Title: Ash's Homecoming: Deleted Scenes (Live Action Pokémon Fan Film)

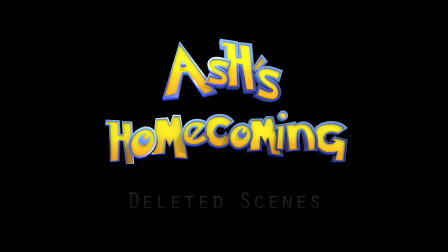So these are the deleted scenes from Ash's Homecoming.
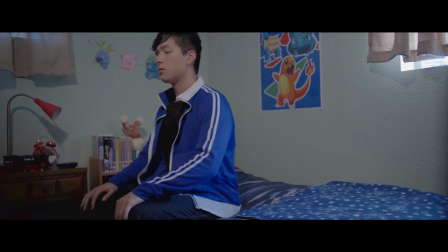And the first thing you're about to see takes place early on in the film, right after Ash and his mom have a bit of a falling out there.
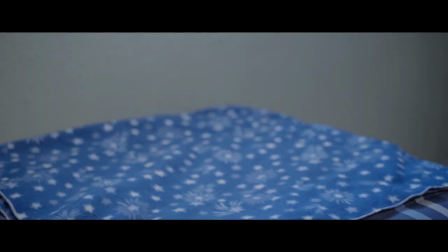And actually was in the script from the first draft. It was an idea ported over from drafts of Star Trek Wars and was meant to
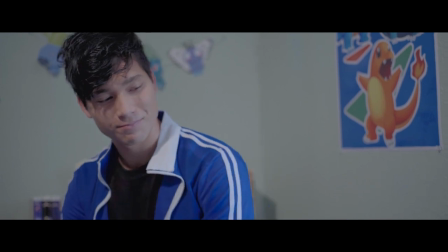represent this void that Ash left in his mom's life after he left.
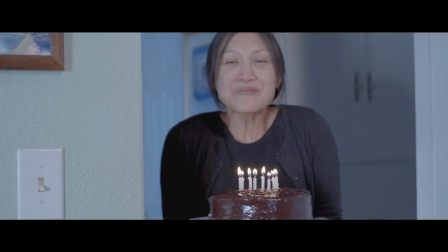And so you can see here she brings out a birthday cake that she's made for Ash and unfortunately though when seeing it in editing it didn't really add
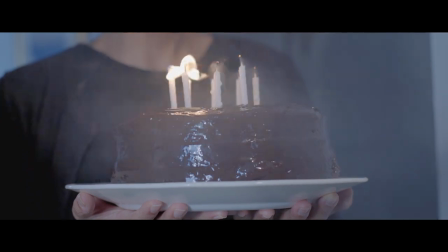anything to her character and in fact made it more confusing because oh is it ash's birthday now too so i didn't make the cut again
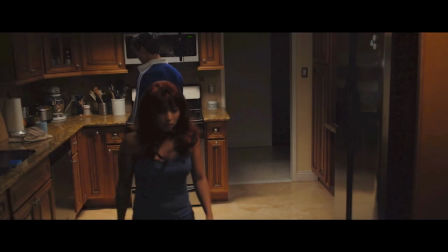unfortunately and this what you're about to see is a series of
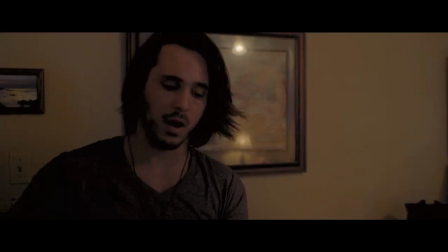shots and scenes that were in the middle of the film you actually recognize some of the
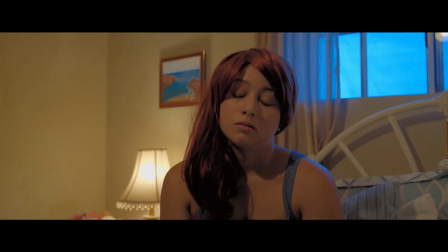shots that are in the final cut but there are some new shots and
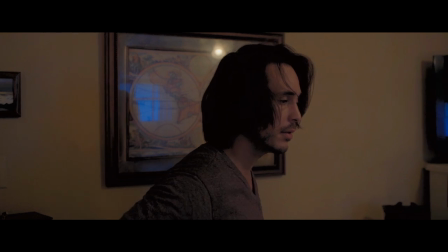in editing we realized the sequence just wasn't working very well right
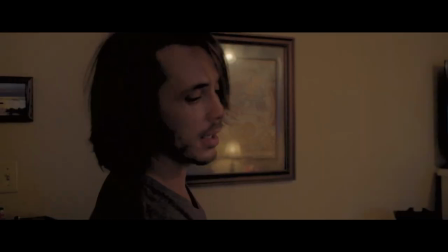there you could see there's a letter in gary's jacket pocket and he
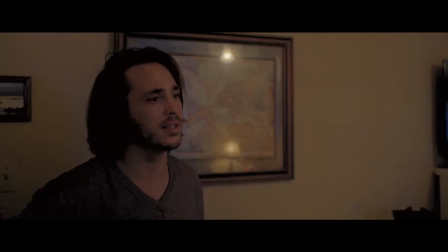it was meant to show his sort of resistance to wanting to read his the letter from his
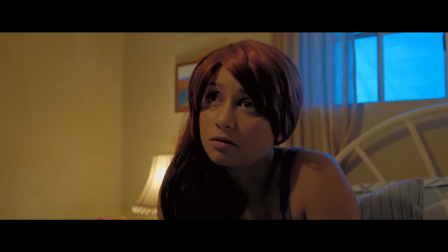grandfather but you can see the shot didn't quite uh make sense it was confusing
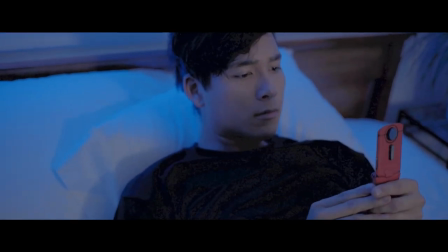and right here uh you'll see a shot that
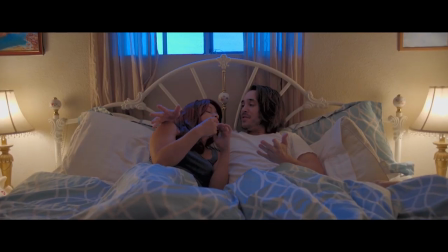was dropped entirely and i kind of like it because it's symmetrical um
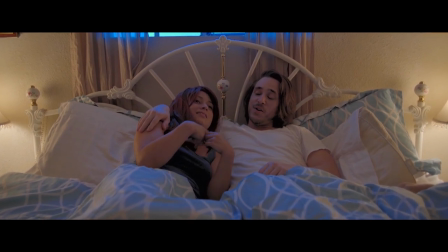It's this cool Dana dolly that we used to push in on the bed.
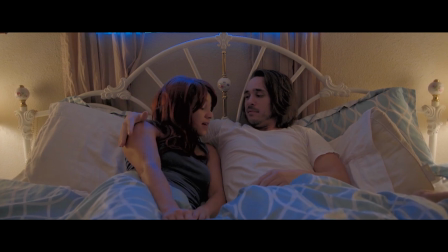But unfortunately, the dialogue really just didn't add anything to the sequence.
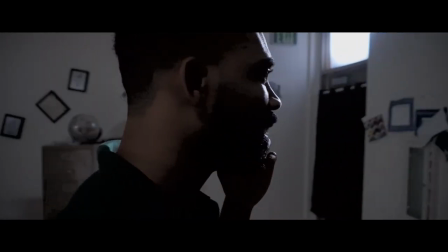And the main goal was to take these series of shots and rework them to better climax towards the flashback.
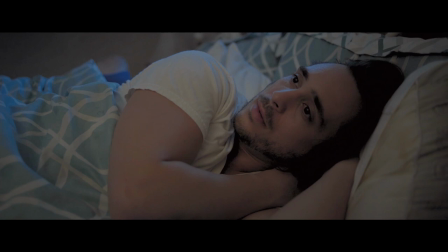But just to make the story clear and really to help restructure Gary's character as well.
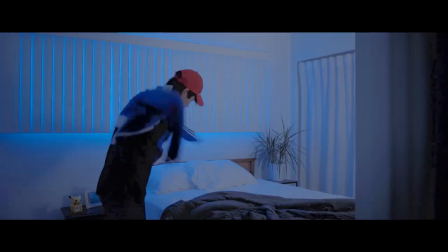We did a little bit of ADR work to kind of rewrite some of the lines. and I think it works out much better this way.
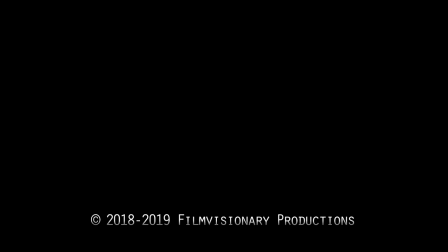So I think the lesson is be okay with change if it means a better result.